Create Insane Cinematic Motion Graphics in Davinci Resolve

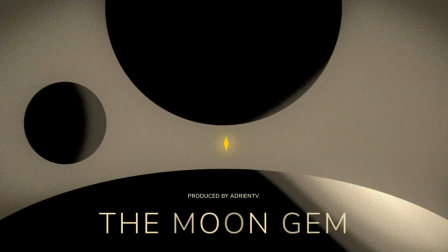0s
Hey, today we're doing a cinematic animation.
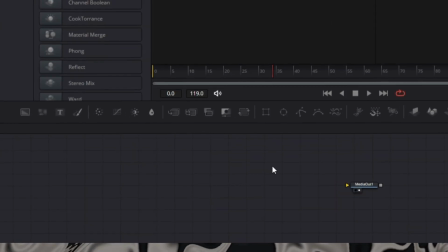7s
All right, for the first part, we're going to be introducing a fusion composition, devolved five second length.
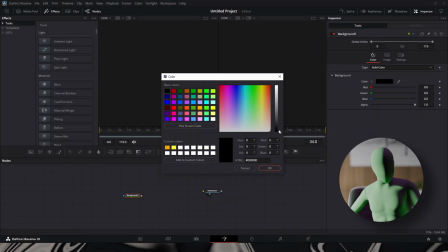15s
Then we're going to add a background.
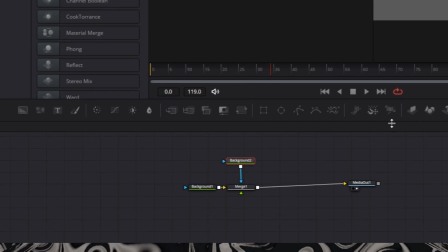22s
All right, connect the background to the media out, add a merge, add a next background.
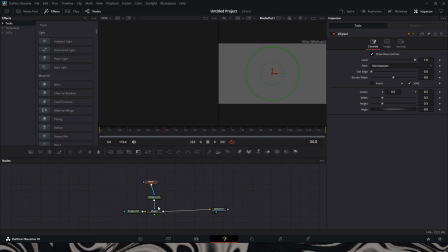28s
This background will be a slightly gray backdrop. Basically, what we're doing now is adding two ellipses. These are going to be a planet, kind of like a planet moon.
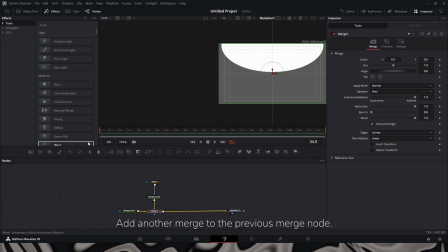42s
So for the first one, we'll put it into place. Make sure to try to match it as close as possible to what you're seeing here, or you could, you know, you could mix it up, adjust it to your liking, to your taste.
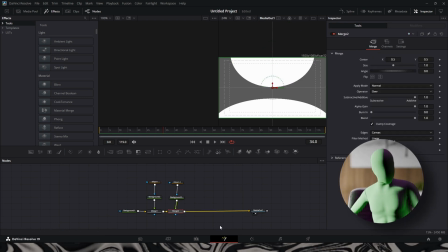56s
We're using ellipse mask over the backgrounds to give them their shape.
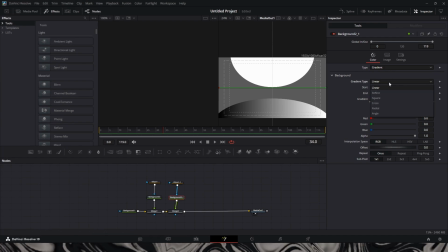64s
Then we're going to add a gradient, as you can see here. Add a gradient to actually most of these masks, backgrounds. With my gradient, I'm trying to basically mimic lighting. Play around with the settings. You could do it as I do it here, or you could do it your own way.
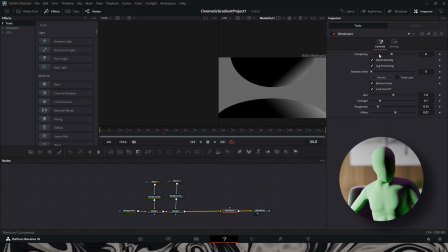85s
Then I add a film grain, kind of picture maybe like the sun or a star off to the right hand side of this image.
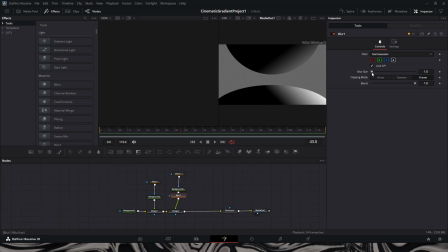95s
Right now I'm adding blur because I was blur to the shapes because I was finding it kind of, I don't know, kind of sharp. Film damage, basically to give it a kind of you know, oldish look.
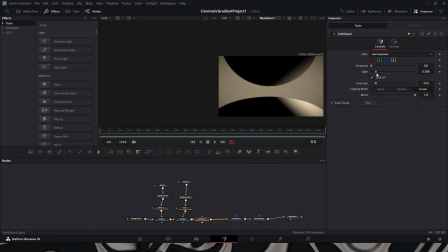111s
Then I added a soft glow. The soft glow kind of gives it a nice faded look to it.
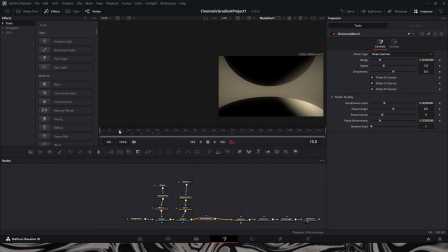127s
After this, I added a flicker, so kind of also gives it a strobing flicker look to it.
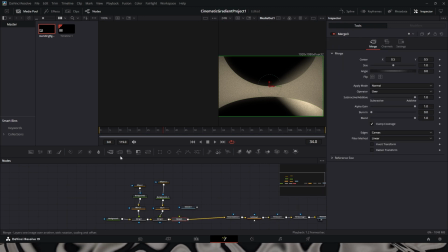143s
Yeah. Okay, so now I'm adding in an image.
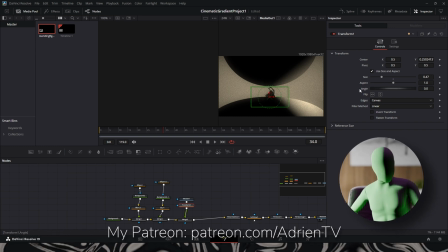149s
This image is in my project asset folder. You can find this in my Patreon.
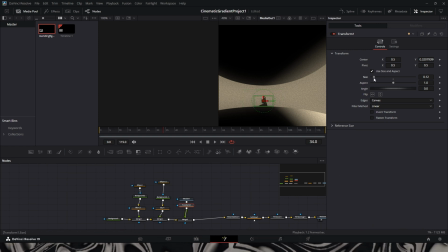155s
You could join as a member for free and you could get this. After you include the image, yeah, you put it on top of shape, circular shape at the bottom.
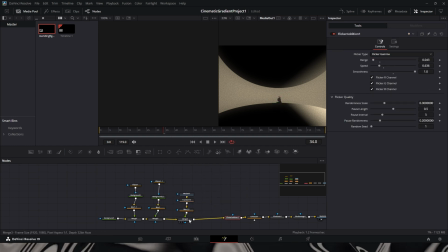170s
All right, now I'm just adding a blur to it, kind of just to make it blend in well with the rest of the shapes.
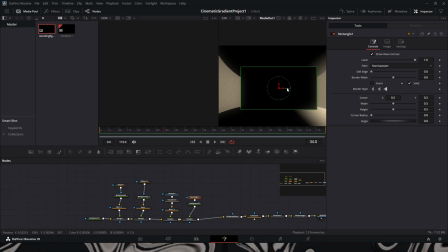177s
Give it a softish look. I'm adding a background and a rectangular mask to the background.
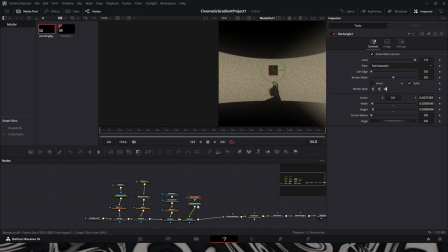185s
This is going to be that diamond shape that you saw in the video, the beginnings of it. You adjust your settings to suit. I added a blur to it too as well to give it a more softish look. Added a transform node to help to move it around.
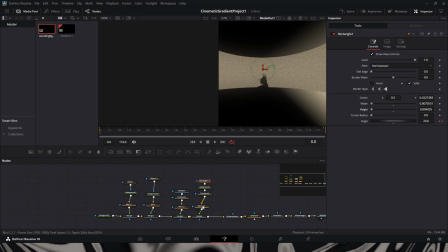Yeah, so you could play around with the settings. You don't have to follow exactly like how I'm doing, but basically I was just trying to,
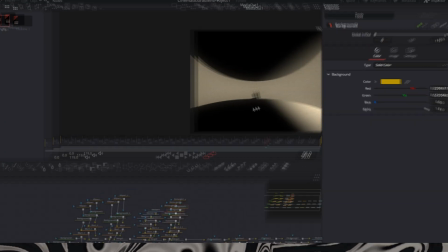219s
at this point I was just making kind of the shape of what I wanted.
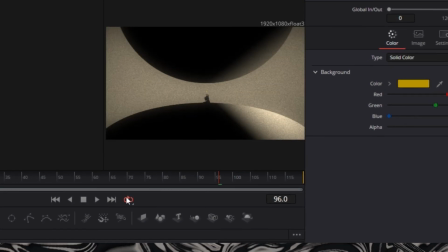224s
I was playing around with the different shapes. Started off with like a brick type of object at first, but then it morphed over time into a diamond shape.
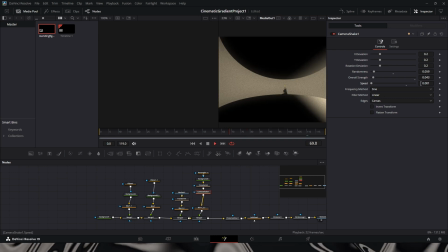233s
I had a camera shape to kind of lightly have the shape move. So as the scene is playing out, you can kind of see the shape moving. Added a grip warp
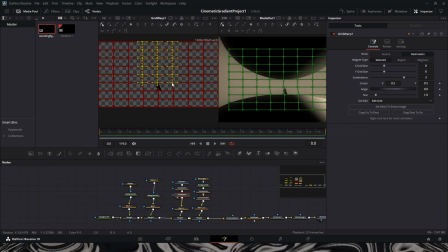248s
to the girl or to the picture.